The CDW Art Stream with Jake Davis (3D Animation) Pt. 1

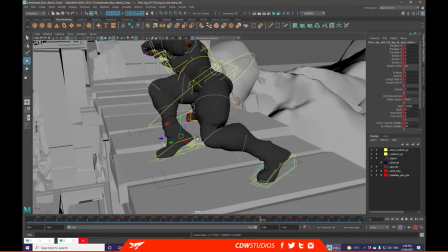6383s
You can also, because he was sliding, if you really wanted to, you can take this advantage to kind of resettle where the feet are going to be.
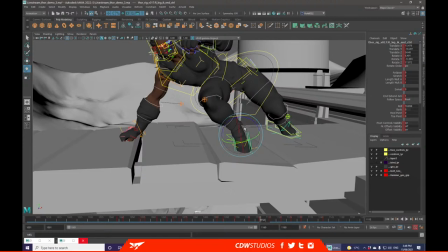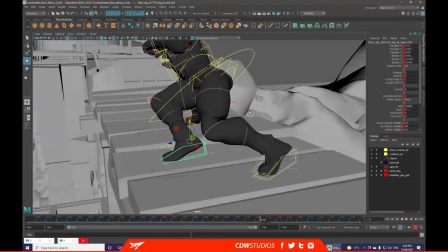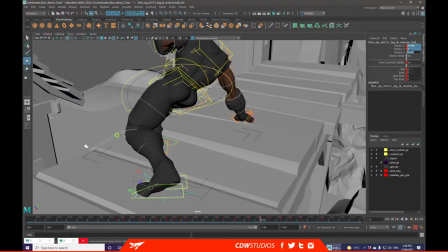6402s
You can start removing, like, the roll into the toes because he's gaining control.
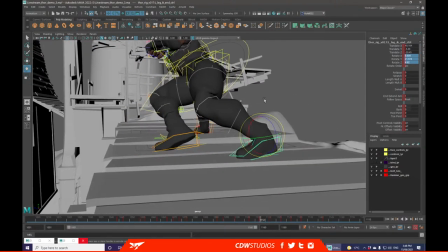6413s
And just making the stance slightly more solid.
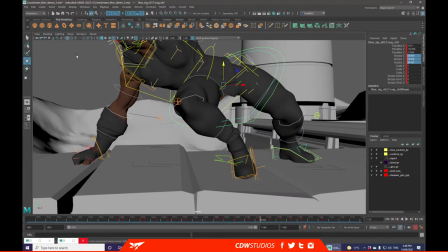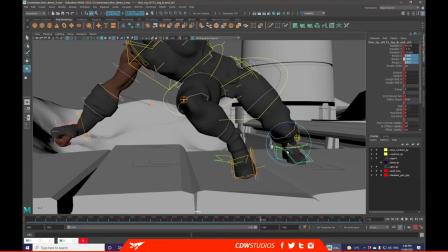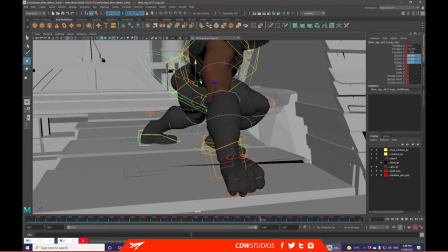6433s
And you can start pushing the weight where you want it to be.
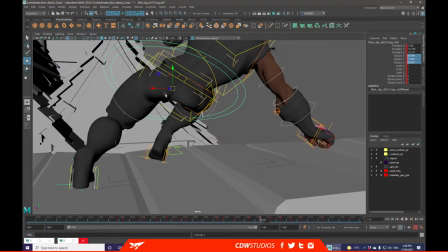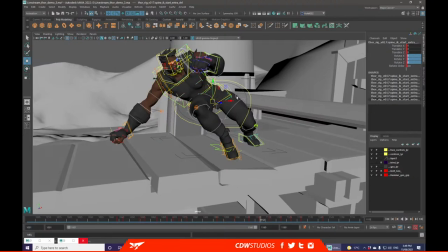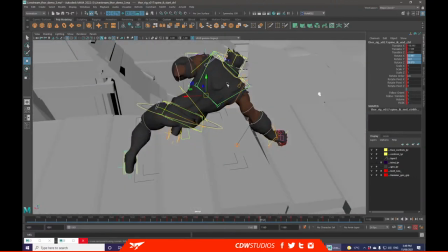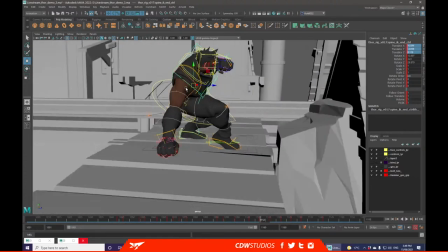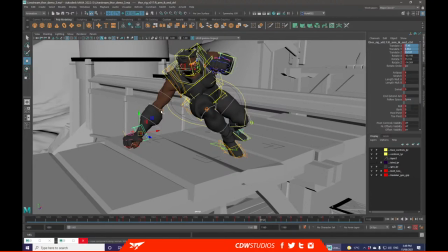6460s
This is another moment where if I was taking advantage of this rig,
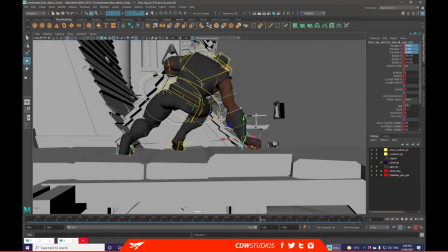6465s
because it has this beautiful little hand roll section, I'd start using the hand roll. Maybe not minus 90, but about there.
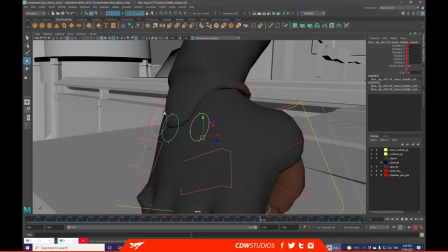6477s
Just because this has some nice effects on the fingers, and it saves you some anim work.
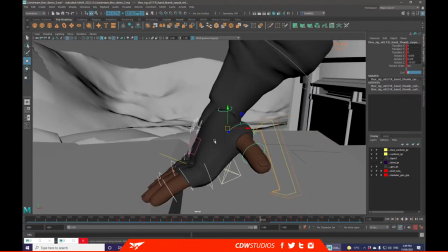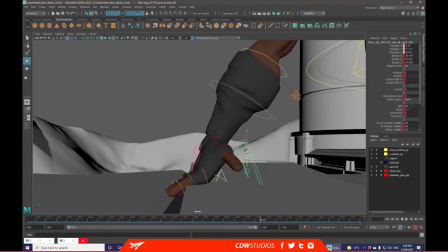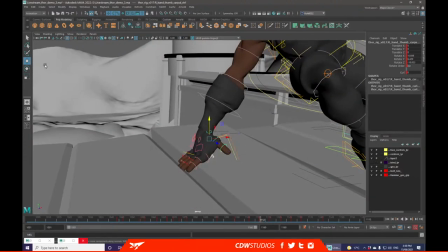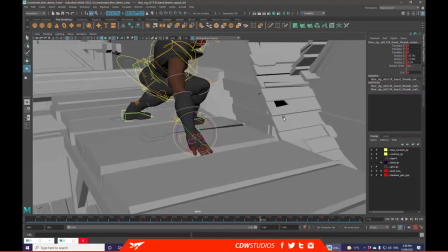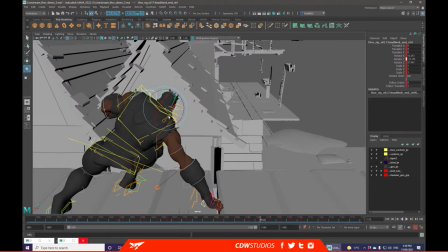6507s
Top of that, you can readjust, like, the eye line, like where the eye line will be, hands as well.
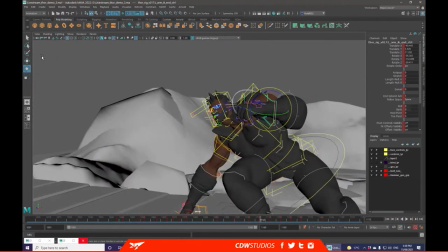6513s
Because he's coming into a settled position, you can start, like,
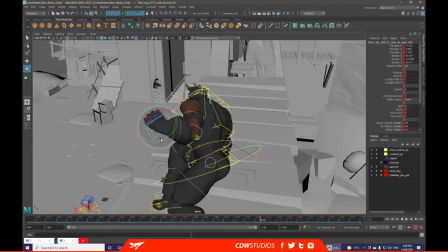6519s
bringing out elements that were currently tight and now relaxing, or elements that were
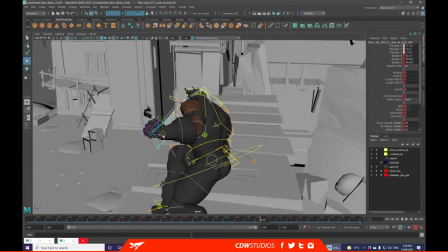6527s
tight can start relaxing, just so you get a little bit of contrast in your animation.
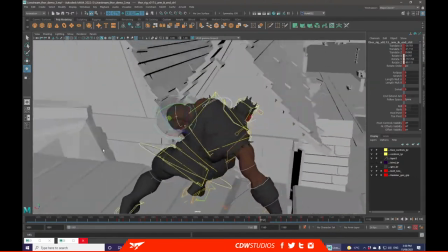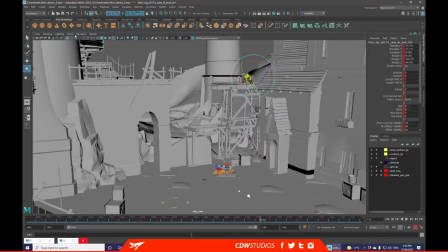6542s
Now if we go to our beautiful idea cam, probably just see how this all starts looking together. I'm starting to get the block out mostly done now.
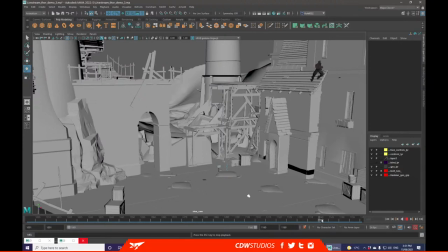Only things left is another little jump pose in through here. The run cycle for that bit and another jump pose there.
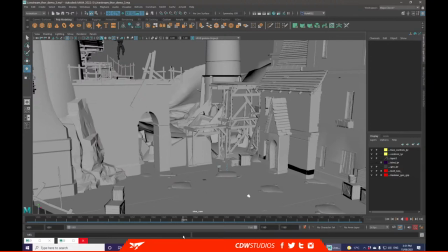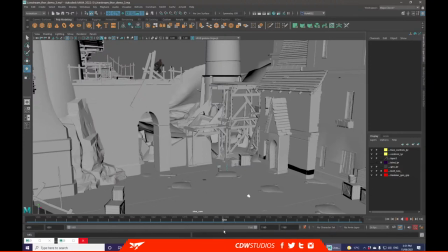Yeah, fancy, we could possibly replace this roof run with something a little bit more interesting. Maybe a little pole swing or something later on.
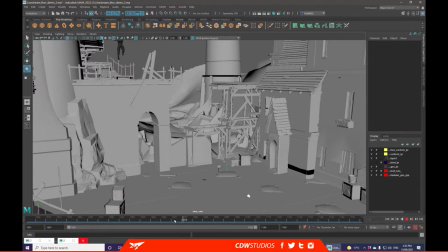6615s
But I think getting these nail of those three at least is important.